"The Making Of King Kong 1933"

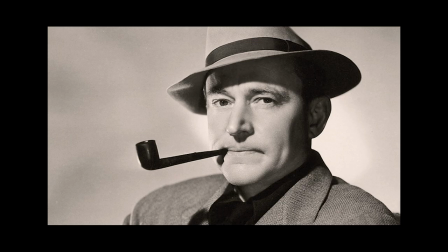(12:22)
Cooper loved Rose's final script, and put it into production, now under the name Kong. Stop motion would be used to bring Kong and the dinosaurs to life. O'Brien would have a small team of animators to help out this time.
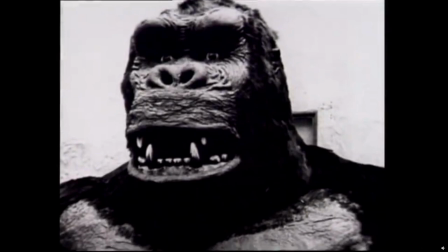(12:33)
A life-size bust of Kong was made to film close-ups of the face.
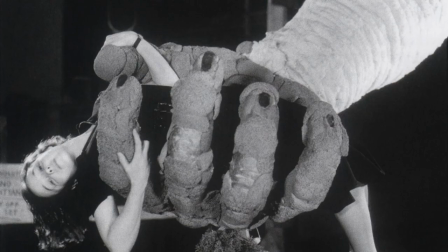(12:36)
Several life-size hands were made, one to hold Faye Ray, and the one that could not articulate its fingers to reach for Jack during a log scene.
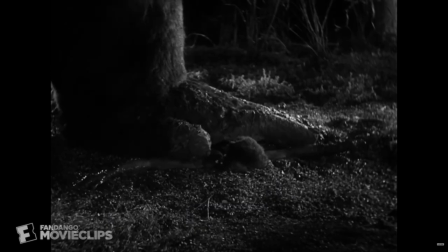(12:43)
A life-size foot was made so Kong could be shown to crush people beneath his feet. Just about every special effect you could think of was used in Kong.
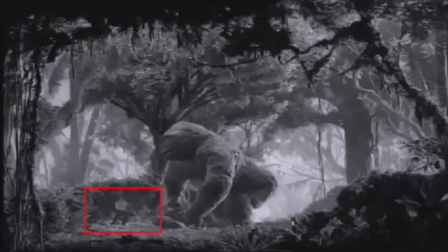(12:50)
Matte paintings, composite images, rotoscoping, rear screen projection, traveling mats, both the Dunnan and Williams process would be used.
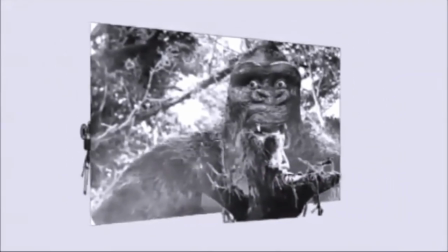(12:57)
There were several innovations used in Kong as well. One is the use of a new screen for the rear screen projection, the art of projecting an image on a screen and having the actors in the foreground reacting to it.
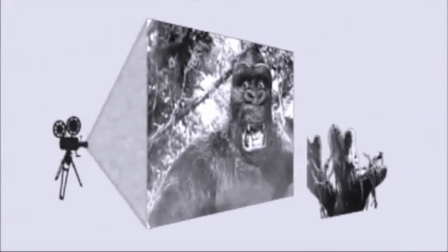(13:06)
The screen was able to keep a clear image with no hotspots due to new materials being used.
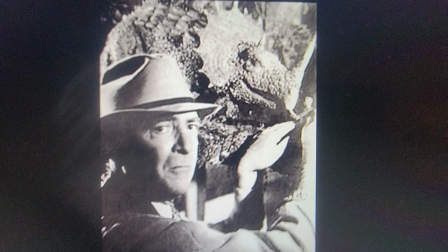(13:10)
Another way O'Brien came up with for having live-action actors in the same shot as the stop-motion was to
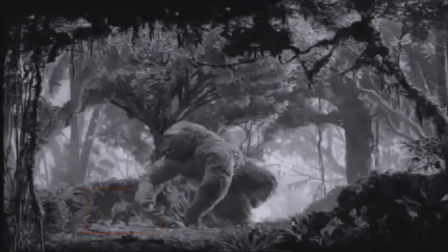(13:15)
have a mini-projector projecting live-action footage onto a tiny screen in the stop-motion shot.
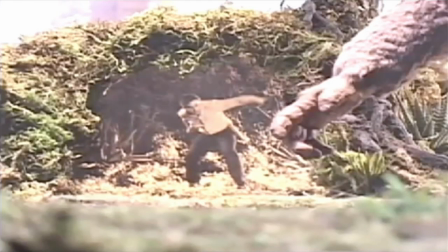(13:20)
When O'Brien would animate the armatures, he would advance the live-action shot by one frame as well. The finished shot would make them both appear to move together in the same shot.
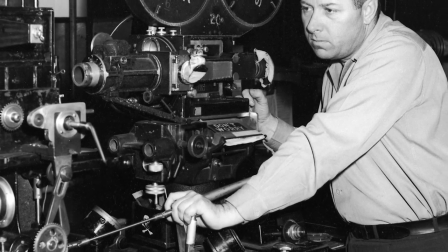(13:28)
O'Brien would be able to get a patent for this process. Linwood Dunn, who did most of the composite shots for King Kong, would create a new optical printer during the production,
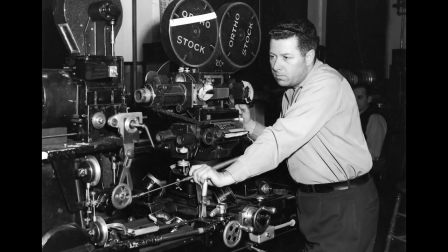(13:36)
greatly improving the Williams process for traveling matte shots as well. O'Brien and Cooper would clash on the animation.
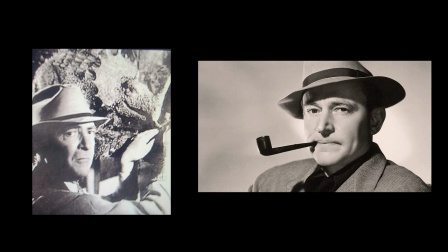(13:42)
O'Brien would put in some lighthearted elements to Kong's animation, which Cooper did not agree with, wanting Kong to look ferocious. O'Brien would walk off the set several times in frustration, but would always return. Some of the scenes, such as Kong checking if the T-Rex is dead by playing with the jaws,
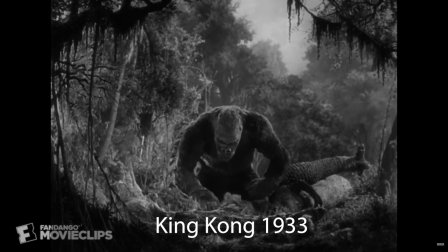(13:57)
and him looking for a flower to pick up for Anne in his cave before the Elasmosaur attacks,
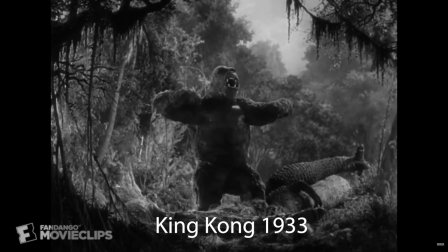(14:02)
made it into the film, giving Kong a certain character in life he otherwise wouldn't have.
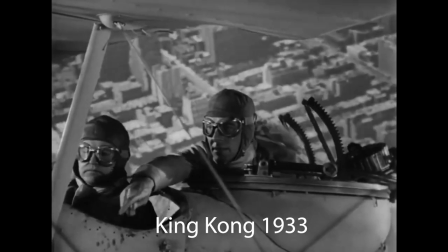(14:07)
When it came time with the scenes with the biplane shooting at Kong,
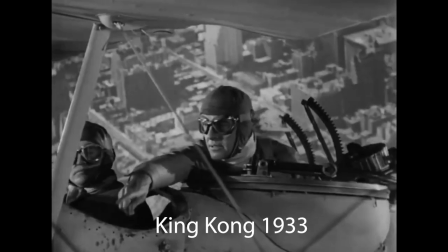(14:10)
Cooper and Schoedsack would pilot the plane that takes the last shot taking Kong down, Cooper stating, "We gotta kill the son of a bitch ourselves."
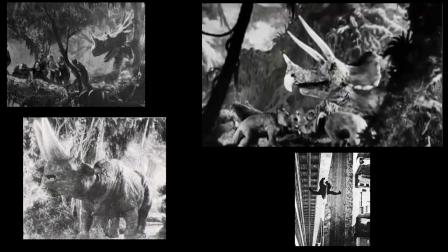(14:17)
Several scenes were deleted for various reasons, due to cost, time, or just stopping the flow of the movie. Most of these were never actually filmed, just test footage made. Kong fighting a group of triceratops that would incorporate footage from creation would be cut, as well as a scene where the sailors are chased by an Arsenotherium, later a Styracosaur, to the log where they would run into Kong.
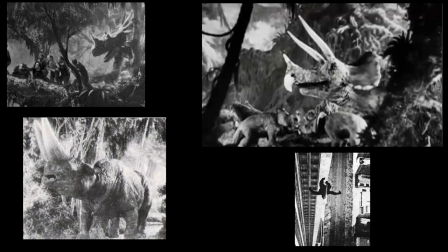(14:36)
This was supposed to explain why the sailors didn't simply go back across the log. A shot of Kong climbing the mountain to his lair was cut for pacing.
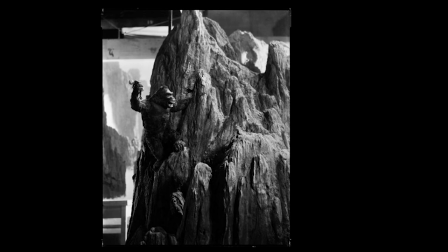(14:43)
A scene where Kong jumps from building to building, making his way to the Empire State Building was also cut.
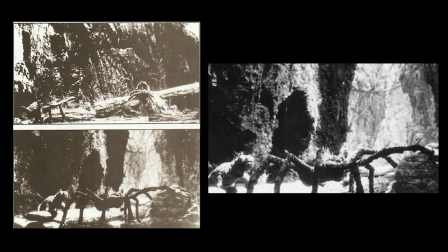(14:48)
The most famous of these deleted scenes is the Lost Spider Pit sequence. meant to take place after Kong shakes all the sailors off of the log, they were supposed to be devoured by several spiders, large insects, and lizards. The myth is that during a test screening, it was deemed too much of a shock to audiences and stopped the film cold, so Cooper cut it.
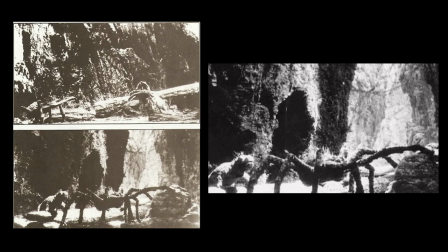(15:05)
There is debate as to whether the scene was filmed at all, and if it was, whether or not it was actually shown in a test screening before being cut.
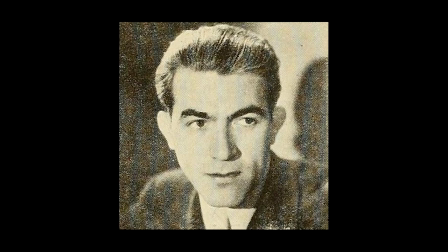(15:11)
Murray Spivak would provide the sound for the film, having the difficult task of coming up with voices for creatures that no longer exist, in some cases never existed. For people screaming, he would often fill in with his own screams. Kong's roar was a lion and tiger played backwards and pitched down.
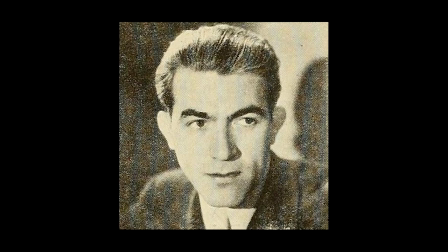(15:26)
Kong's croaking sounds would be made by Spivak himself. His chest beating would be Spivak hitting his assistant's chest and recording it from his back. The T-Rex's distinctive hiss sound was made by Spivak himself. Max Steiner would provide the score for the film.
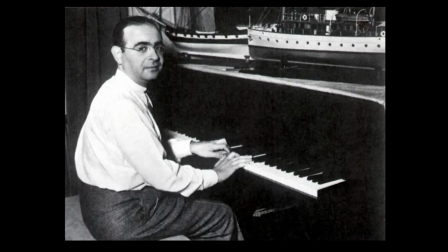(15:40)
The studio did not want to pay for an original score, so Cooper fronted $50,000 of his own money to pay for it.
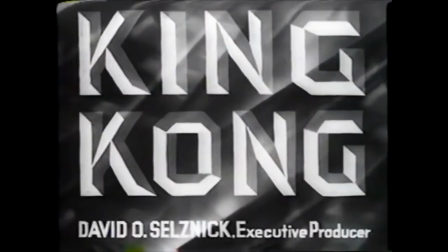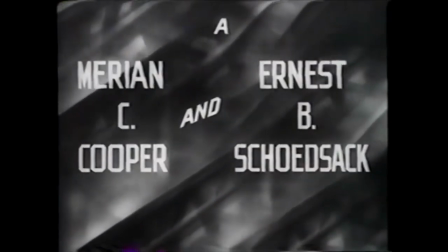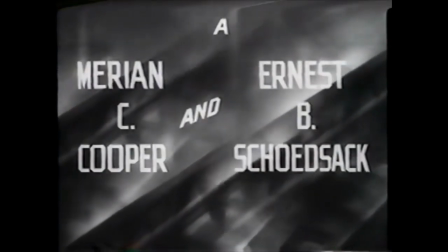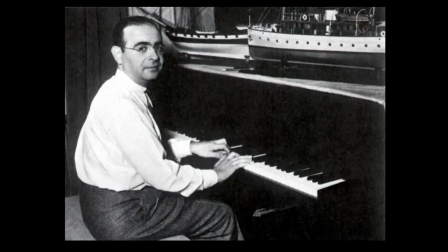(16:02)
The result is one of the most enduring film soundtracks in history. Film scoring was still in its infancy, and Steiner would do many things never done, such as matching Noble Johnson's steps down the stairs with the music.
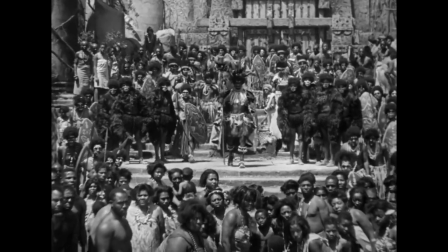And using the score is the sound of the elasmosaur hitting the ground when Kong slams it.
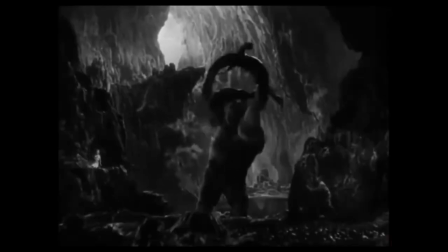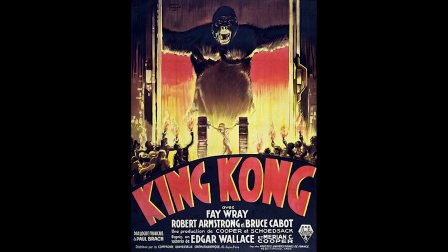(16:29)
The film completed, one last hiccup had to be hashed out.